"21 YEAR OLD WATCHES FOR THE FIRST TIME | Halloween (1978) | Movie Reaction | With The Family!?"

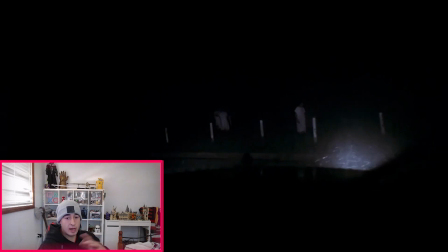(8:15)
If I saw that, I'd run them over on sight.
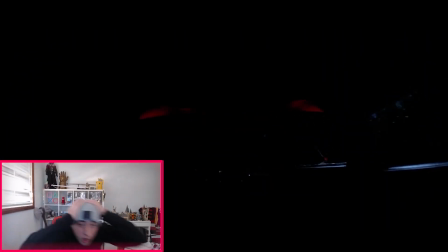(8:25)
Oh my gosh! Oh!
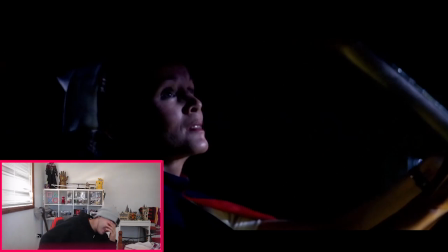(8:32)
That came out of nowhere. Oh my gosh, man. My heart. My little cousins are laughing.
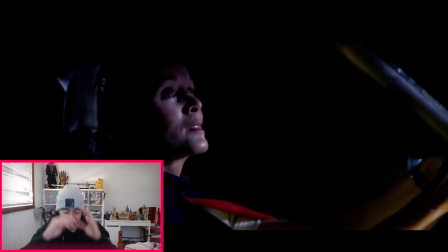(8:46)
Like, okay, okay. Okay, film school Elyon, film school, it's like, I'm gonna talk my bull crap now, thinking Catborn, like, film Catborn, like, Shadow A, off the beginning, I really, like, just off the bat, natural lighting from the car, just to, like, suddenly light up those figures in the dark, obviously, you got the storm setting, driving in the middle of nowhere,
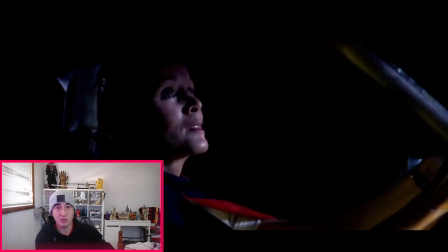(9:06)
the atmosphere of the storm, using no score, it's just the storm sound effects doing the work, and, like, I got a little stage fright, or, like, from just one of the storm sound effects, and that's already off the bat, I'm just, like, getting scared of it, i don't know if that's me being a wuss or that's like credit to john carpenter i'm gonna give credit to john carpenter and
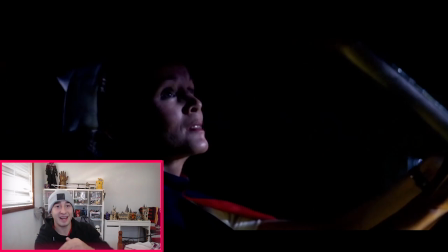(9:23)
me being a wuss as well but like absolutely like just creating that tension just from they're driving the car like i knew something was gonna happen but like the way they build it up it's not just using the score to build it up as well like we see most films now it's just like you see the tension or like the score being emped up and then you're just waiting for the jump scare this one just like literally came
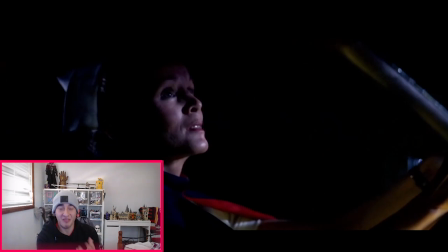(9:43)
out of nowhere i was just like they're just driving you think they're safe and it's just like ah that guy freaked me out man and if i'm getting freaked out by that i'm in for a ride did
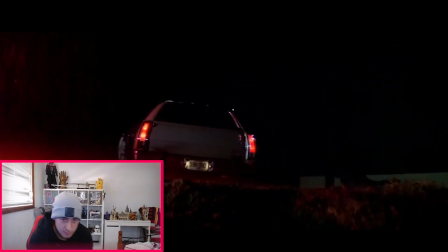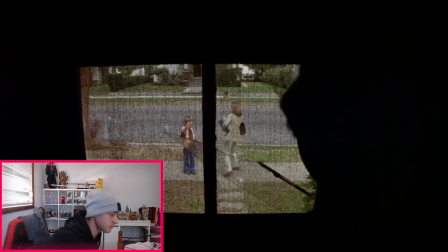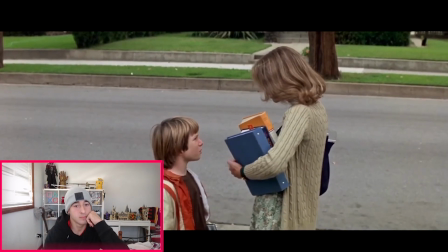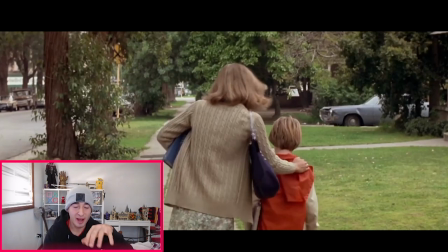(10:12)
i notice something there like you know how it was really quiet when she went up did you hear like subtle breathing i think i heard subtle breathing like just down to the sound editing as well like i think i heard subtle breathing i don't know that i don't know correct me if i'm
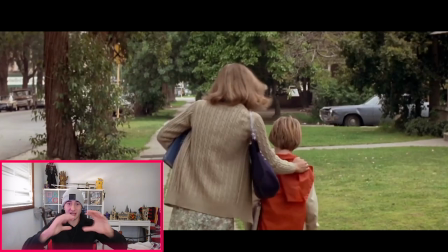(10:26)
wrong but i think like when there was like the reverse view from inside the door i think i heard subtle breathing and i was just like i was like oh crap there's someone watching it this is like there's like so many ways and techniques already john carpenter is using that are just not like your stereotypical like usual um like cookie
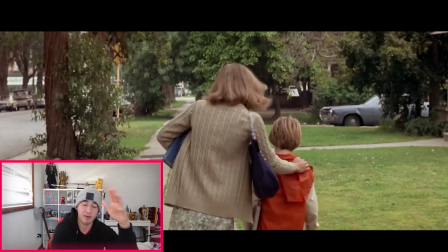(10:46)
cutter horror techniques you'd see today even though i don't like haven't watched many but i can just see it from the trailers or some horror films today you already see those like the same techniques over and over and over again and even like to the
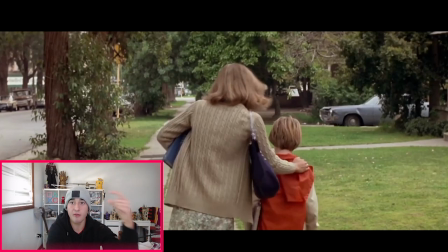(11:00)
point where the jump scare sounds you know you have the build up i feel like every horror movie or like all these horror films you get rehashed they use the same stock footage sound effect um with the jump scares and the build up to them and then when the sound when the jump
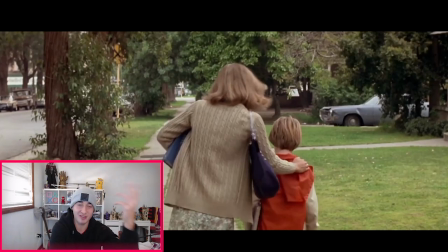(11:15)
scare happens it's like the same screech sound i don't know it's just me but i feel like you get that but like great technique they use with the sound editing with the subtle breathing and then the reverse on the camera i was like yeah great
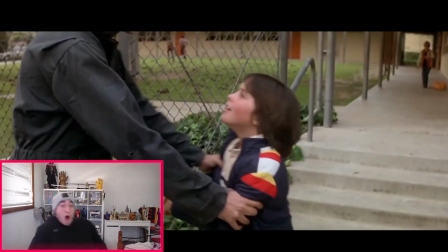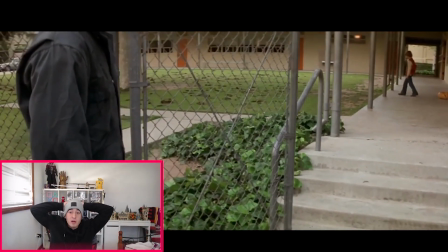(11:36)
Bro, they hit you when you least expect it, man
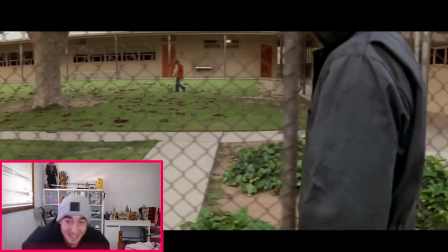(11:41)
Oh my gosh And look at the framing Not showing his face Following the kid as well Oh my gosh Like
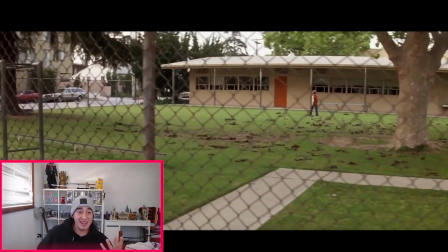(11:51)
It's hitting you when you Oh shit I'm not expecting these jump scares It's not your usual like creepy in a horror film Like Oh,
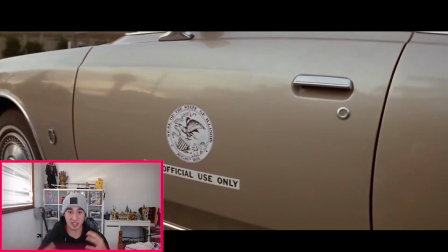(12:00)
in a dark secluded room And just a jump scare This is like live in real life in a
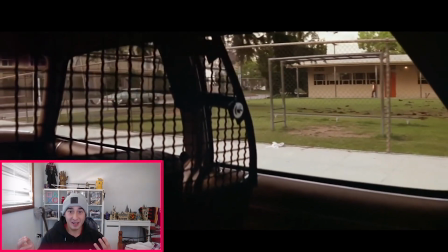(12:05)
schoolyard where you least expect it like horror in the most public location
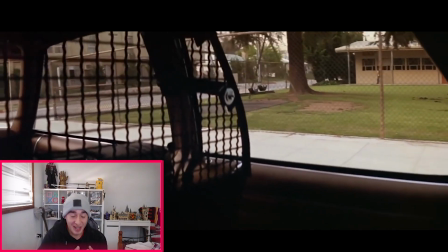(12:11)
What the heck?